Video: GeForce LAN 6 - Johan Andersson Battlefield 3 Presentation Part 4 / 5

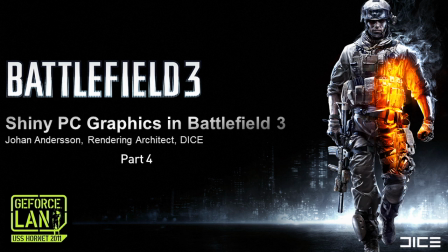9s
So the final graphical component that I was talking about for BX3 is post-processing. Post-processing is a really important tool for a developer, and we have tons of different types of post-processing effects.
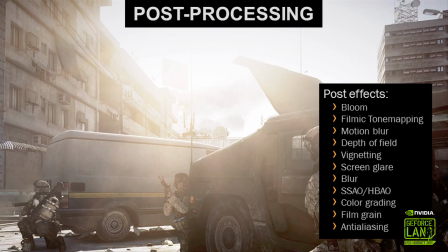21s
Many of them are stuff that enhance the gameplay or sort of indicates what the gameplay is going on. If you have a blurry screen, you're dying a little bit. If it's tinted, you also know that's an effect there, or if you have some blood on it. We have other effects like motion blur, which is a sense of speed in the environment, as well as even more important things like tone mapping and bloom,
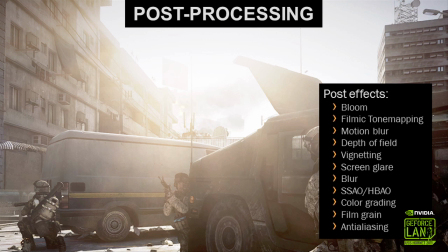40s
which I talked about earlier, which actually is really part of the lighting and part of the HDR rendering. They're a must-have in that sense. So I'm going to talk a little bit about some of these effects that we have.
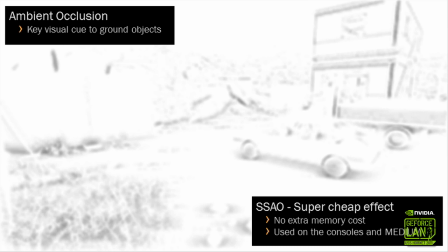51s
First, ambient occlusion. It's an important visual cue to have objects grounded in the world. So this is a cheap version of ambient occlusion that we've added for Frostbite 2 for people with a little bit lower-end graphics cards, which is a standard SSAO effect, but it's very nicely implemented and pretty fast, actually, really fast. And it doesn't cause any extra memory, so we actually use this exact effect on the consoles and when running on medium settings. And it looks pretty good, it adds some detail, I'll show a little bit later on.
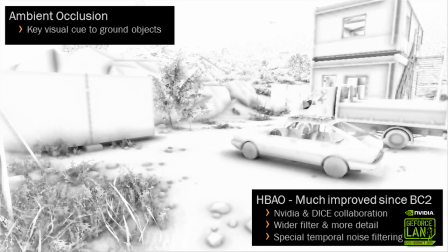81s
But we also have our HPAO effect, which is called Horizon-based ambient occlusion, which is something that we've been working closely with NVIDIA for quite some time, Louis Bovoil at NVIDIA, him and I have been working with this back and forth. We had it for BC2, by company 2 also,
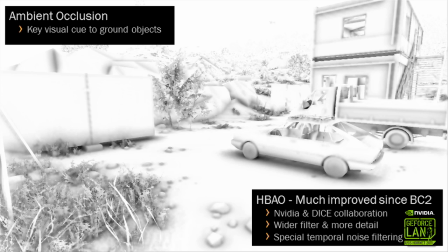98s
but there was a much simpler effect back then, and we had to disable some of the nice details that that affected that, because we got too much flickering on our foliage, because the foliage is so random on trees and on the terrain decoration, so this filter, the output of it flickered quite a bit, at least if you had a lot of... if you had quite a high contrast on it. So we improved this filter significantly now, so it has a much wider and higher contrast, so you actually see these almost ground shadows, and it does some temporal filtering over time to reduce flickering in many places I've seen. So it's a pretty cool effect, and I'll try and show some comparison here. So here's the effect with no AO,
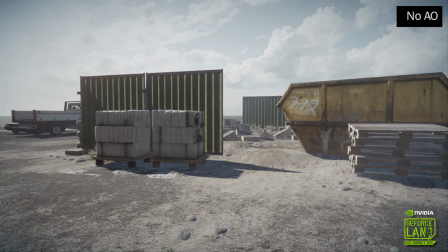143s
so you sort of see under objects and inside objects that sort of... you see light there, it should not be lighter, it should be covered by the objects themselves. So when we add our SSAO effect, we sort of get a little bit of that, a little bit help here. It does remove some things, it has a little bit of detail. It's kind of difficult to see the full difference though. But then when we add the HPAO, we see a much more significant difference here.
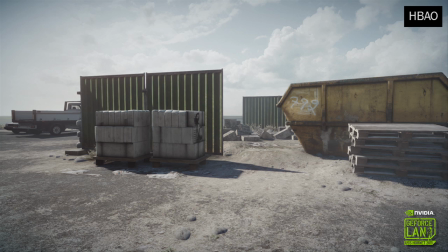163s
It actually does darken everything under the object, so they fit in much better in the environment.
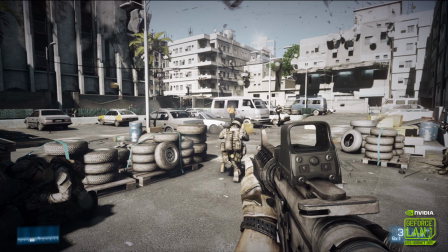169s
Here we also have some other, it's just a gameplay screenshot from Operation Sword Breaker, I think the single-player level is called, which is a pretty cool area here. And this is with just some standard bloom and post-processing, but none of these more visible effects that we have here.
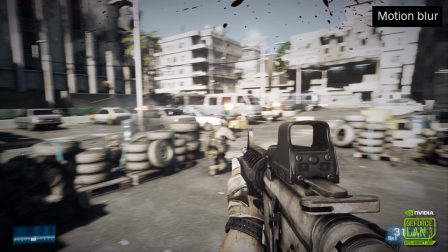185s
So here's just a classic motion blur, a pretty good HDR motion blur implementation that gives you a sense of speed, of course, when moving around the environment, and we found that running the game with a stable frame rate and motion blur, even with keyboard and mouse, I was a little bit skeptical about this initially, and we're interested to hear what you guys feel also.
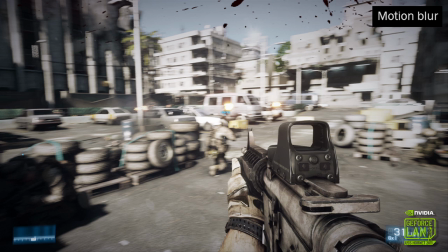204s
Even playing the game with keyboard and mouse and running with a stable frame rate and motion bar added, it actually gives you the perception that it feels so much smoother. But it's completely optional, you can disable it if you want, and it costs a little bit of performance also to do this, especially as the effect is in HDR, and the HDR part is important because it keeps the bright light towards us, they become like long lines, long streaks now when it's in HDR, which is much more cooler effect, and much more realistic. So here we have an extreme effect, extreme post-processing effect, which is the color grading. This is just for a frame.
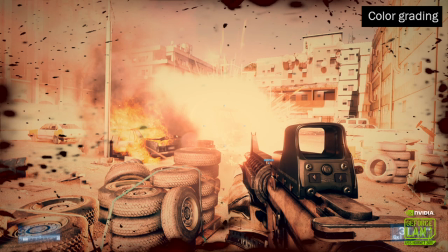235s
I was pretty lucky just grabbing this specific screenshot here. Just for a frame when the explosion goes off. It's not enough that the explosion just lights up the environment. It also changes very, very briefly the color of the screen by tinting everything through a 3D volume texture lookup.
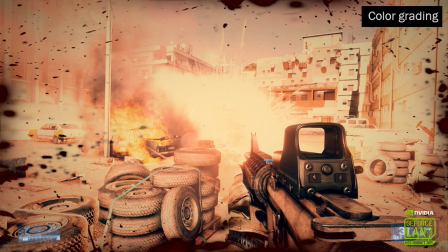253s
And we use this color grading for other types of more nuanced approaches also.
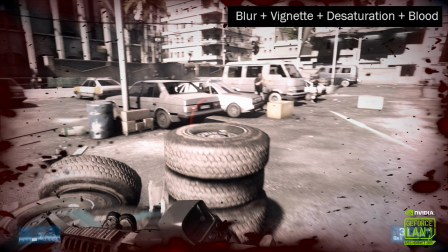258s
And here we have a pretty extreme combination of effects also. So this is while running, so there's a little bit of motion blur, and there's a blur on the screen because you're being hit, which can be a little bit annoying, but it's also an important part of it. There's some vignette effect. We desaturate the screen, and we add some strawberry yam on the sides. OK, so I've gone through quite a lot of the different systems we have and different types of visual effects and how all of those interact. So here's sort of a breakdown of our scenes and how we end up with this final picture here.
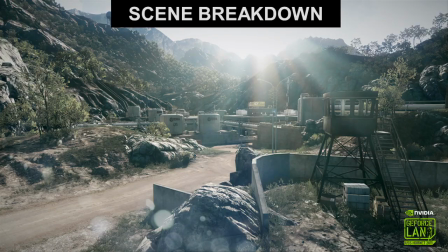289s
So this is the goal of the picture. So we start with something like this. Not very impressive, but a very important key detail of having the terrain there. It has a lot of detail on it, but it doesn't look that sexy here, but this is without any lighting at all. So this is pretty much what we ran into the G-Buffer in the beginning. So we start with some terrain.
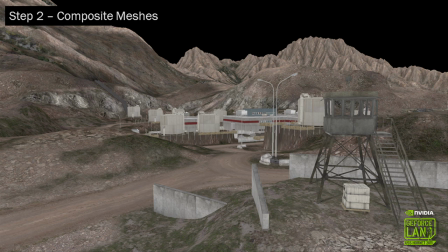307s
We add our composite meshes, which are meshes that can be destroyed or be affected. There are multiple parts in them. They're a composite of multiple meshes, pretty much. So they add all of the man-made buildings here, pretty much.
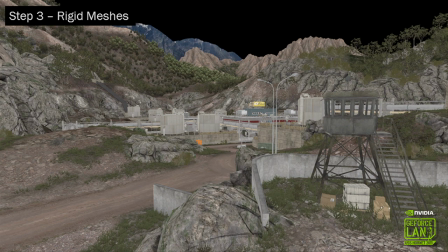320s
We also add our RIDD meshes, and RIDD mesh is pretty much a static mesh that has no parts, which is like the rocks here and some smaller details and smaller props, things like that. Then we add foliage, not that much foliage in this screen, but there's some of it.
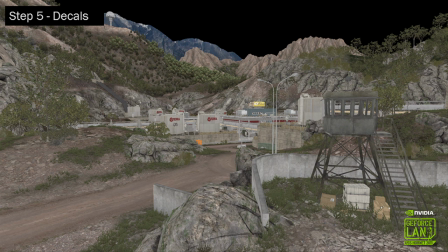334s
We also add decals, which is the thing, just a couple of decals here on the sides of the oil cisterns. When we rendered those passes before, we actually, as we're running to the g-buffer, we were actually running to these four different types of buffers,
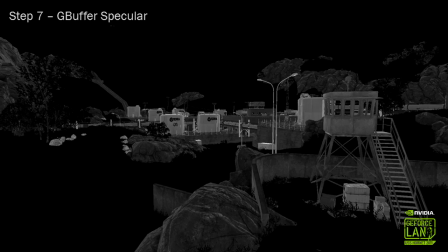347s
so while we we're doing that we actually rendered out these g-buffer normals also as well as the specular term and and a smoothness term for the for the environment so we actually rendered have rendered out all of those things and then in the next pass oh yeah we actually have sky visibility
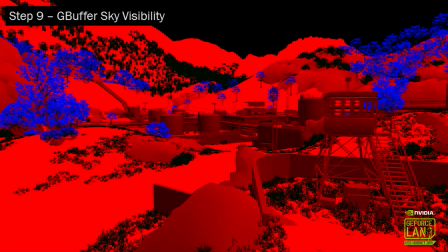363s
term also I forgot about that one it contains multiple things the trees are blue here because of a translucency effect on them and rest of the obvious are red because the and the red is the intensity of the red is pretty much a how visible the sky is for that specific pixel. So we use that for lighting to affect quite a bit of things. How visible is it? Yeah.
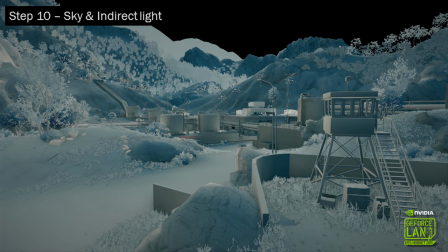383s
And then, once that is done, we render out that Gbuffer with all the objects. We start with our lighting. So this is rendering out the light for the sky and for the bounce light that you saw before, and combining both of them on all of the objects. So you see here, there's no sunlight at all in this scene yet, but you see some bounce from the sun, actually. You see some brighter areas in the scene. And you see it's a general blue tint, also because the sky is generally quite blue here.
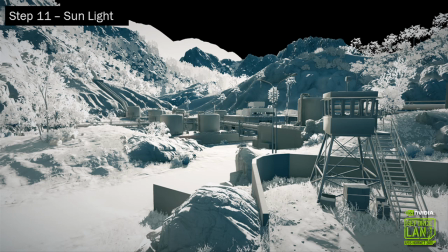408s
Then we add the sunlight on top of everything. And now you have something that looks like a perfect white environment, pretty much, with just sun and sky and bounce lighting. And then the final lighting stage is to add also a couple of local light sources. I can switch between those. It's just a couple of light sources in this specific scene. Some other scenes are dominated by these light sources, which are typically point lights or spotlights or line lights in the environment here.
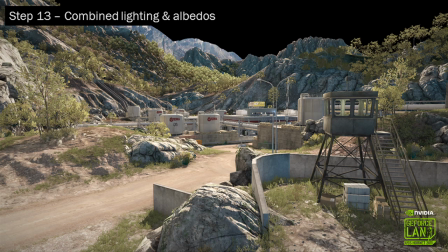432s
And now, once we have done all of this lighting, actually then we combine the lighting with the g-buffer, the diffuse term and the specular terms and the other terms you saw here, so we get this combined picture. This actually looks like a standard game screenshot, pretty much, except it doesn't have any sky, so let's add the sky also.
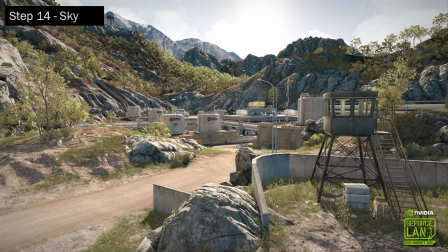449s
So now we're actually rendering in HDR, we've combined all of these buffers, the lighting and the colors, and then rendering the sky, so now we're rendering in HDR of combining all these terms and just adding more stuff on top of it. So we added the sky, but you sort of see a pretty harsh border between the sky and the landscape, so we had some atmospheric scattering as well in the scene to make it sort of fit in to get better.
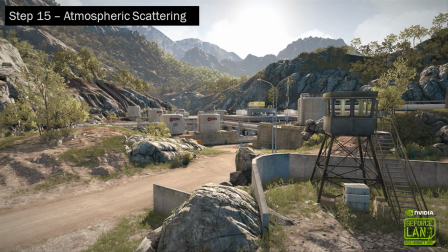472s
So now we have a scene that I think it actually fits in pretty well, but the actual colors here look pretty odd.
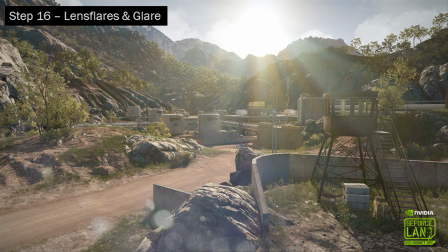480s
So, oh yeah, we don't have a sun, so we had the sun and some of the glare effects, which is sort of a part of the visual style of BF3.
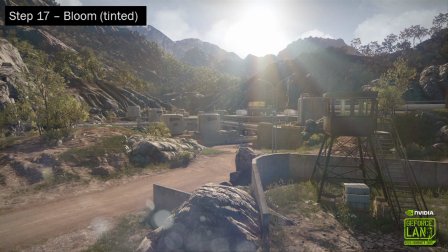488s
And then the bloom that I talked about, it's not super apparent in this screen, but we added in the end here always that also it has a little bit of a tint, and it also smooths out some of the hard edges that we have in the environment, at least when there's strong light sources behind there.